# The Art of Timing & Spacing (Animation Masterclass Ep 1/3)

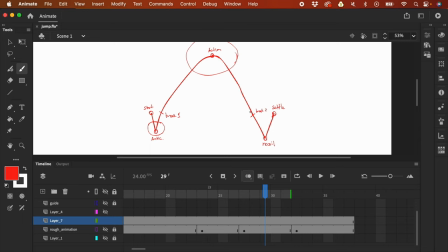4924s
We don't want to break, or we don't want to ease at this like breakdown, right? But from breakdown to the recoil, we're gonna like slow down here, but not in this area.
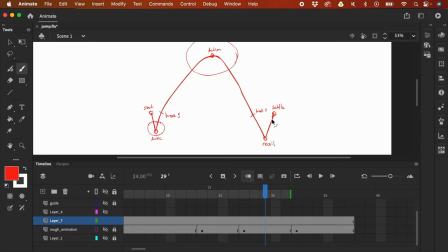4940s
We're gonna slow down here. So those are like the parts that like we want to slow down.
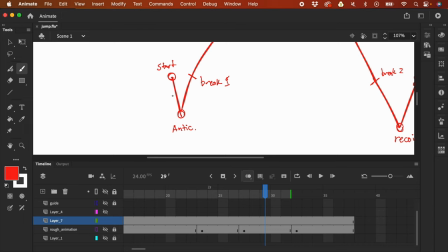4946s
So I think we can put this to like half. And we are going to like ease in to this frame. So maybe add another frame here and let's try and like add here.
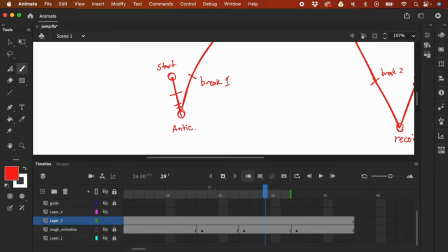4962s
And also spacing is about the progression of the frame.
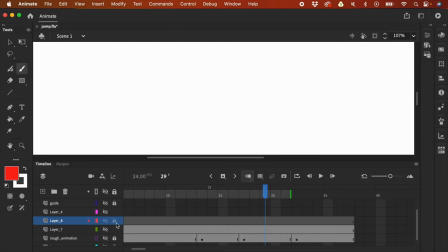4968s
So let me create a new layer and hide this. And I'm just gonna show you this really, really quick.
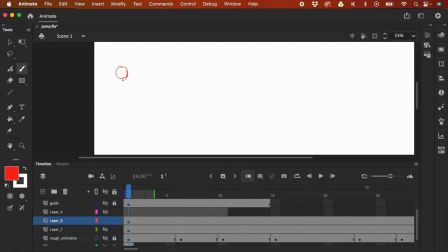4976s
So for example, we have like a circle here. I'm gonna skip a frame, press F7. And then big spacing, okay? Skip a frame, press F7. And then the next frame would be, the spacing would be a bit smaller.
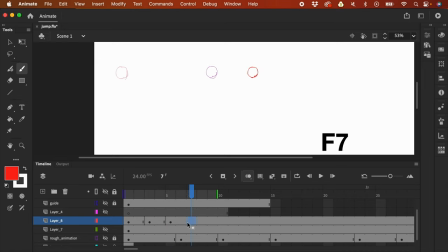4992s
So maybe around here. Skip a frame, then press F7. Now I'm gonna like divide this again into two. So now the spacing is a bit here. Skip a frame and then press F7. Again, I'm gonna divide this into two. And then you could continue on with this, right?
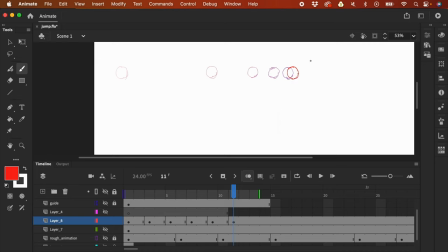5010s
Like bringing like the spacing smaller and smaller, and the result is it's going to ease into frame. So I'm just gonna create a new layer, and so the spacing looks like this, right?
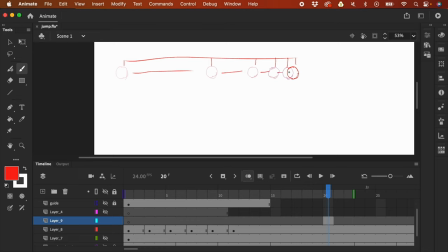5027s
Big spacing, and then it gets smaller and smaller, and the effect is it's like it's slowing down. The opposite is speeding up. So let me just delete this. And let me just create a circle right here.
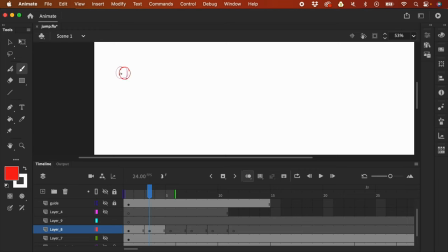5042s
So like the next frame is have a small spacing, and then let's build up from this. The next spacing would be a bit bigger, and the next spacing would be a bit bigger, and so on, a bit now bigger.
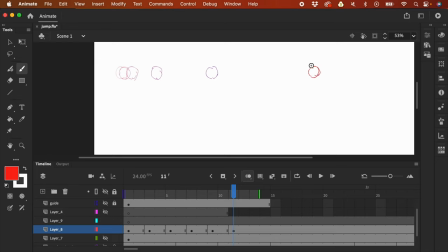5059s
And then here somewhere at this point, and then I'm gonna press enter on my keyboard. The effect of this is it's like it's speeding up, or the way we perceive it is it's speeding up. And take a look at the spacing.
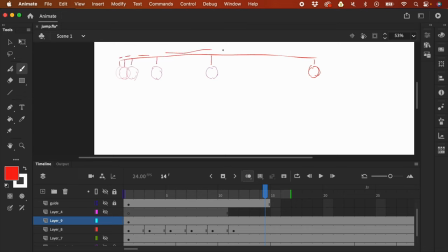5073s
The spacing is getting bigger and bigger, and thus it feels like it's speeding up. Or this is what we call ease out, easing out of frame. The one before is ease in, easing into frame.
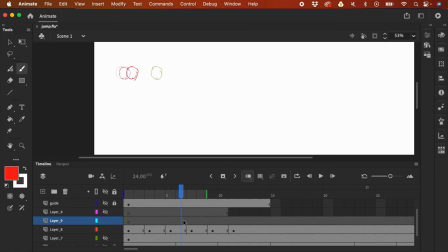5088s
So the terms, if you're confused about the terms, it's not really that important. What is important is you get to understand the concept of speeding up and slowing down, and why does it feel like it's slowing down,
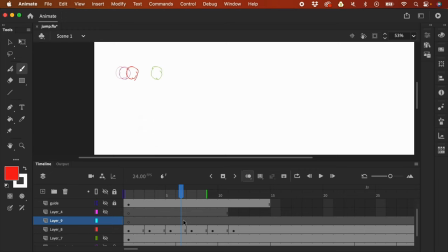5105s
and why does it feel that it's speeding up, and that you know how to control your spacing so that it feels like it's speeding up. You know how to control your spacing or the progression of the spacing that it feels like it's slowing down.
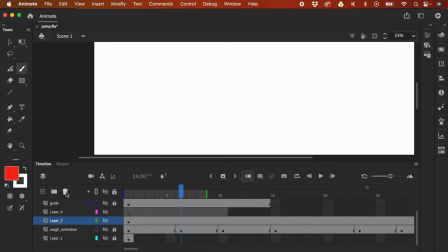5120s
So I'm gonna delete this. These are just temporary frames. Let's go back to our guide.
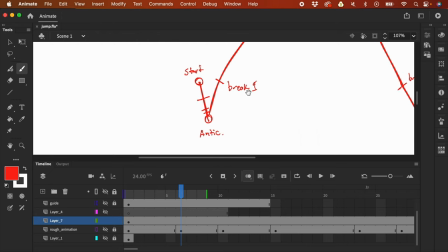5125s
So this is what I'm planning. From start, it's gonna have like, it's not too big, but it's a big spacing. This is the spacing. And it gets smaller and smaller when we go to the anticipation.
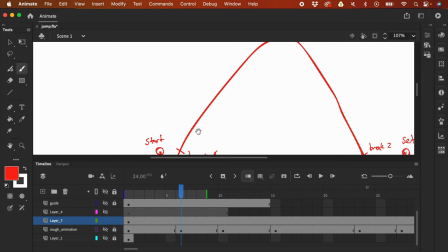5139s
And from the anticipation then onwards is it's going to have this spacing, right? So it's gonna build up speed. So I'm going to add frame here and also here.
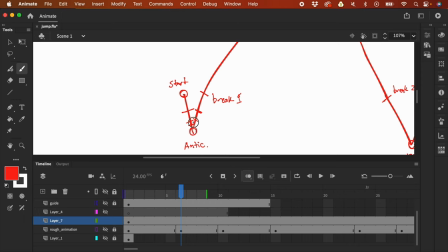5156s
And think about it that if I'm going to add here, there's going to be like a lot of frames. And if there's like too much frames, your animation is going to be too slow. So you also need to be careful with like adding too much frames.
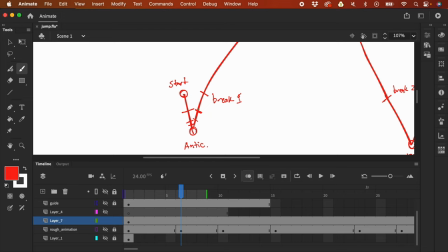5170s
So I'm not sure if like only one frame would suffice or two, but anyway, we could just delete that later, right?
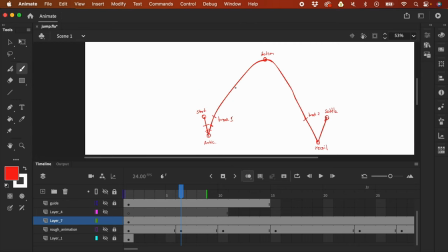5178s
So this is my current plan. And from breakdown, we have a frame here in the middle.
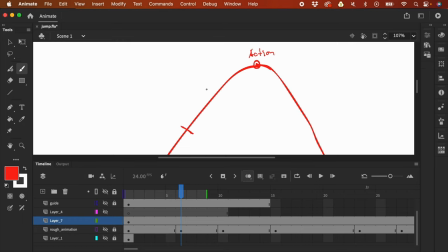5186s
And then we are going to ease into this frame. So we're gonna cut this to half, half, half. So we could see that the spacing is getting smaller and smaller.
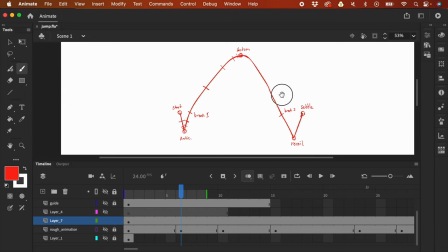5201s
And later on, I will show you how to use this information, how to use this plan to do the in-betweens.
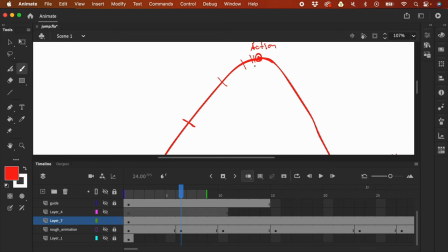5209s
So I'm not sure if this is like a lot of frames. I think it's a lot because how much frames is this? Like 1, 2, 3, 4, 5 at up to the action.
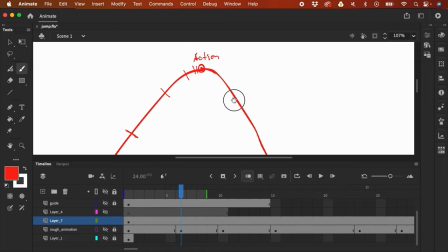5223s
But for now, let's just keep it as is. And from action to the recoil pose,
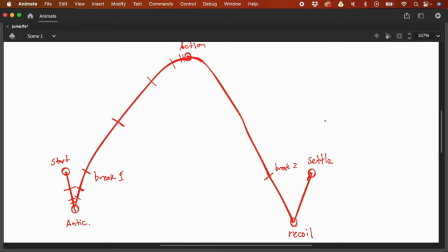5233s
I'm just gonna press F4 so we have like a bigger like space. So here we can also just like have the previous, because this is an arc, right? So like the spacing here should be like symmetrical to the spacing here.
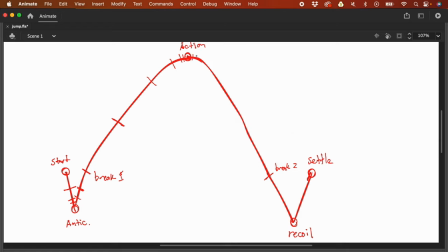5253s
So we could also like add in like 2 frames here and then builds up speed, right? The spacing gets bigger and bigger. And from here, it's going to, now we have on this pose, this is the breakdown,
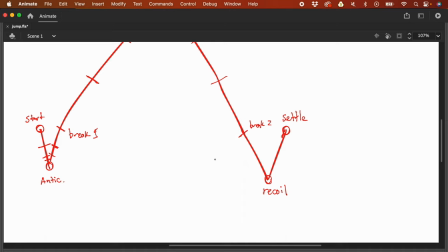5270s
and that is already on the ground, right? The one we drew earlier, this pose, right? It's already here, right? The this pose, so this is the leg and the foot, in case you don't understand that.
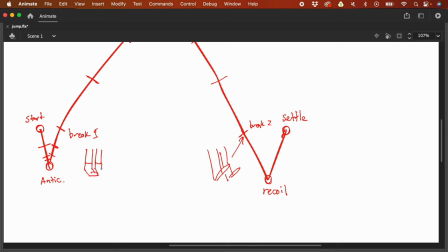5286s
So the breakdown that we did earlier, this pose is, you know, this one, and this breakdown is this in our like guide. Okay, so from here, it's already on the ground to the recoil.
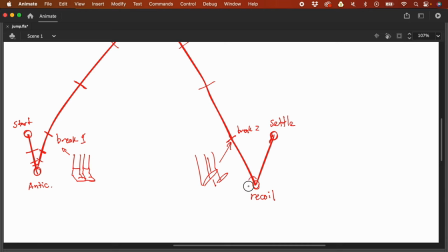5302s
We're gonna ease into this frame here. We need to slow down. I think that's enough. And then from here to the subtle pose, we are going to slow down again. And then like, I don't want the subtle pose to be abrupt.
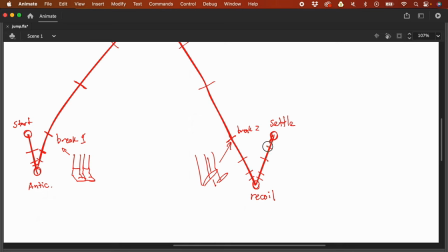5321s
So I'm going to add in like frames here and also here so that we have like slowing down a bit, or let me just like favor this. So maybe the added frames would be closer here so that we still have that
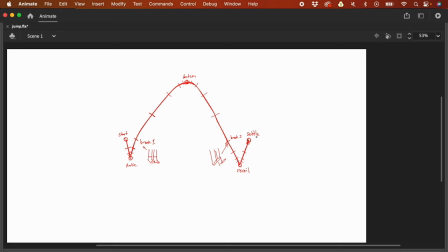5340s
easing into frame when we go to our subtle pose. So let me just like make a mock-up here so that you would understand.
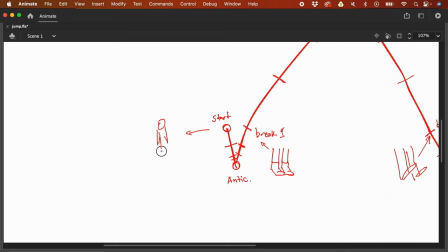5348s
The start pose is the one, the standing, just it's start, sorry for the bad drawing. So that's the like starting pose. The anticipation is the one that when it's like bent, right?
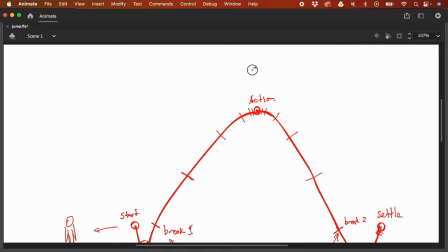5362s
Something like that. And the action is the one in the air, something like this, right?
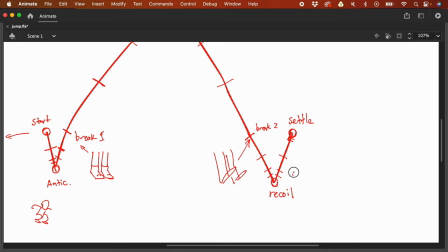5369s
And this is the breakdown, and the recoil is the one in this pose, and the settle is back to its like standing pose, like that. Right?
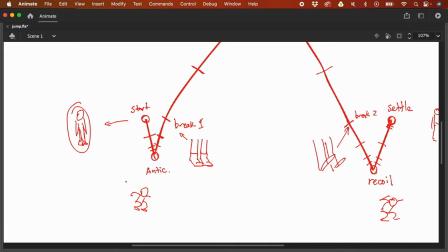5383s
So from this pose to this pose, this is going to be our timing. We're gonna have like a frame here in the middle, and then here, and also like an in-between here.
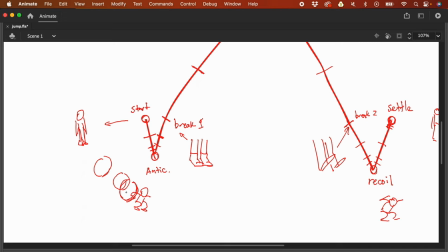5396s
When we're gonna do the animation, it would feel like it's slowing down here. Now we already have like the breakdown, right? From breakdown or from the anticipation to breakdown, we have planned two frames.
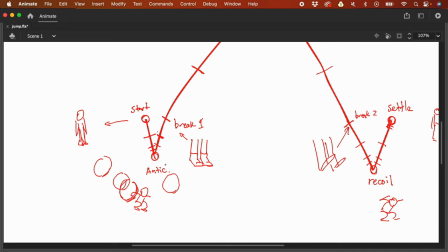5408s
So we have one in the middle here and one in between of these two.